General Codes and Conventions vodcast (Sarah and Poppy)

We have looked at 6 films. I looked at Ferris Bueller's Day Off, With Nell and I, and Napoleon Dynamite. I looked at The Matrix, Love Actually, and Four Lions.
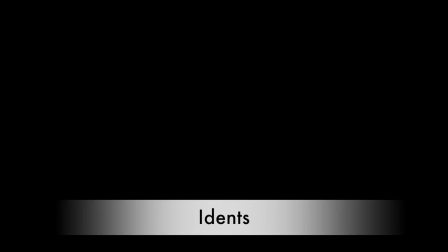There are usually no more than 3 idents, and there are normally more idents in studio films than indie films. The idents in studio films are each usually about 15 seconds long.
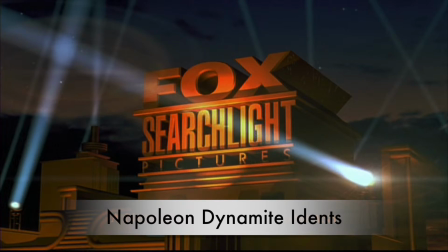For example, in Napoleon Dynamite, the 3 idents lasted 55 seconds altogether,
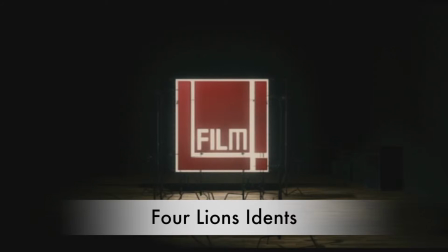whereas in Four Lions it took 18 seconds for 2 idents to show.
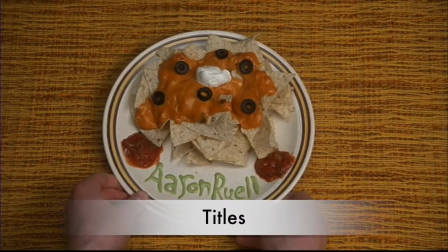The number of titles shown are usually about 15, although there are usually more titles in studio movies, as there are more big stars and more cast and crew as they have a bigger budget.
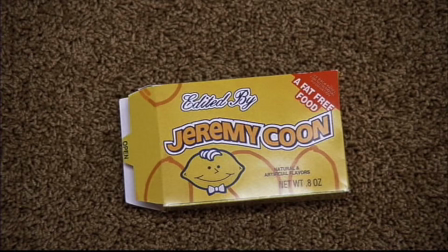For example, in Napoleon Dynamite, the total title time is 3 minutes 30 because it is made by big studio company Fox Searchlight.
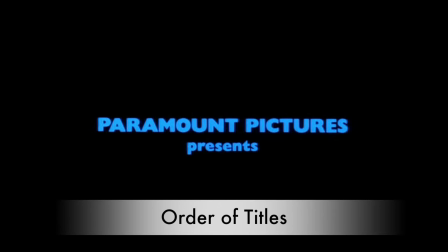The order of the titles is usually company names, director, cast, crew, then director again. The director is usually mentioned twice. The first time the director is mentioned, it is normally set out as, for example, a John Hughes film.
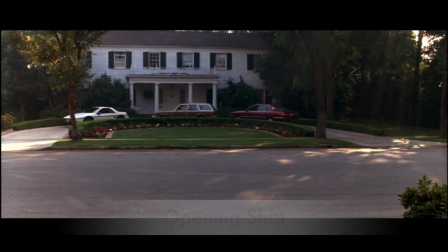The second time it is shown as directed by John Hughes. The opening shot is usually an extreme long shot or establishing shot showing the setting.
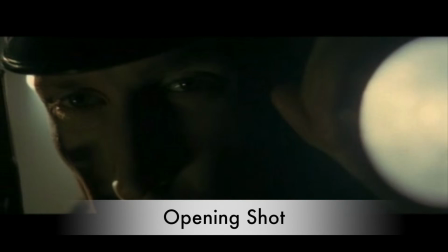The Matrix uses an extreme close-up for the opening shot.
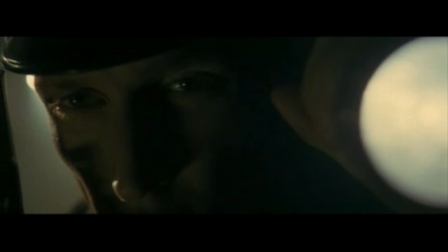This creates a narrative enigma straight away because you don't know who it is, and this links to the genre of sci-fi thriller. This is counter-typical as you would normally see an extreme long shot.
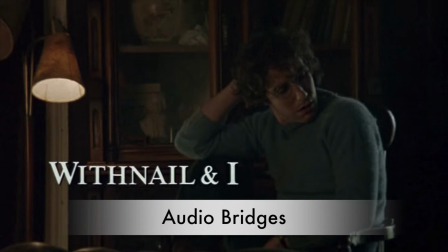There is usually an audio bridge of non-diegetic sound, with the diegetic sound starting about 20 to 30 seconds into the opening, for example in With Nell and I.
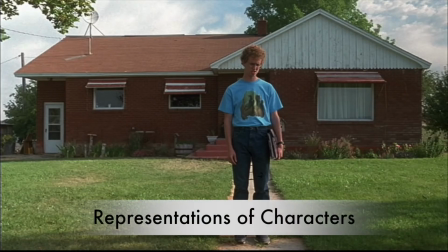The exposition is provided through the representation of characters' clothing. For example, in Napoleon Dynamite we see this geeky character represented in an unglamorous way, showing this is a comedy.
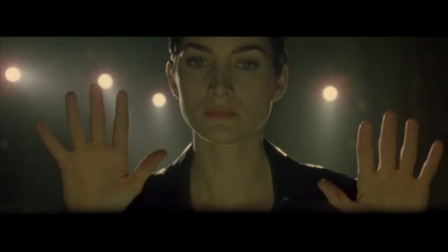Whereas in The Matrix, the geeky hacker character is presented in a smart, cool fashion.
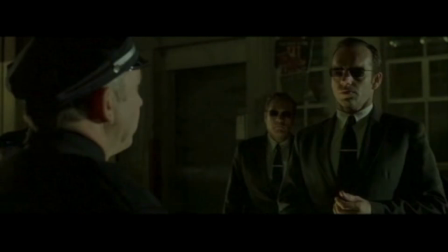This links to the sci-fi genre of the film. Usually the audience sees the protagonist in the opening scene.
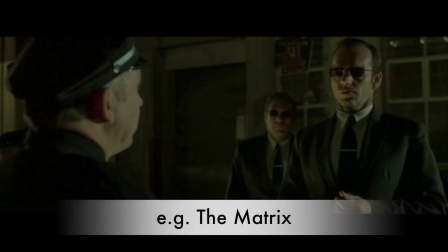However, in some films you may see the antagonist as well. For example, in The Matrix, this sets up tension and the binary opposition.
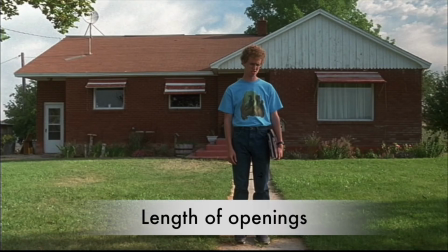The lengths of openings are different for each film. For example, the longest opening was Napoleon Dynamite's, which lasted for 5 minutes and 20 seconds. The shortest opening was Love Actually, which lasted for 2 minutes and 30 seconds.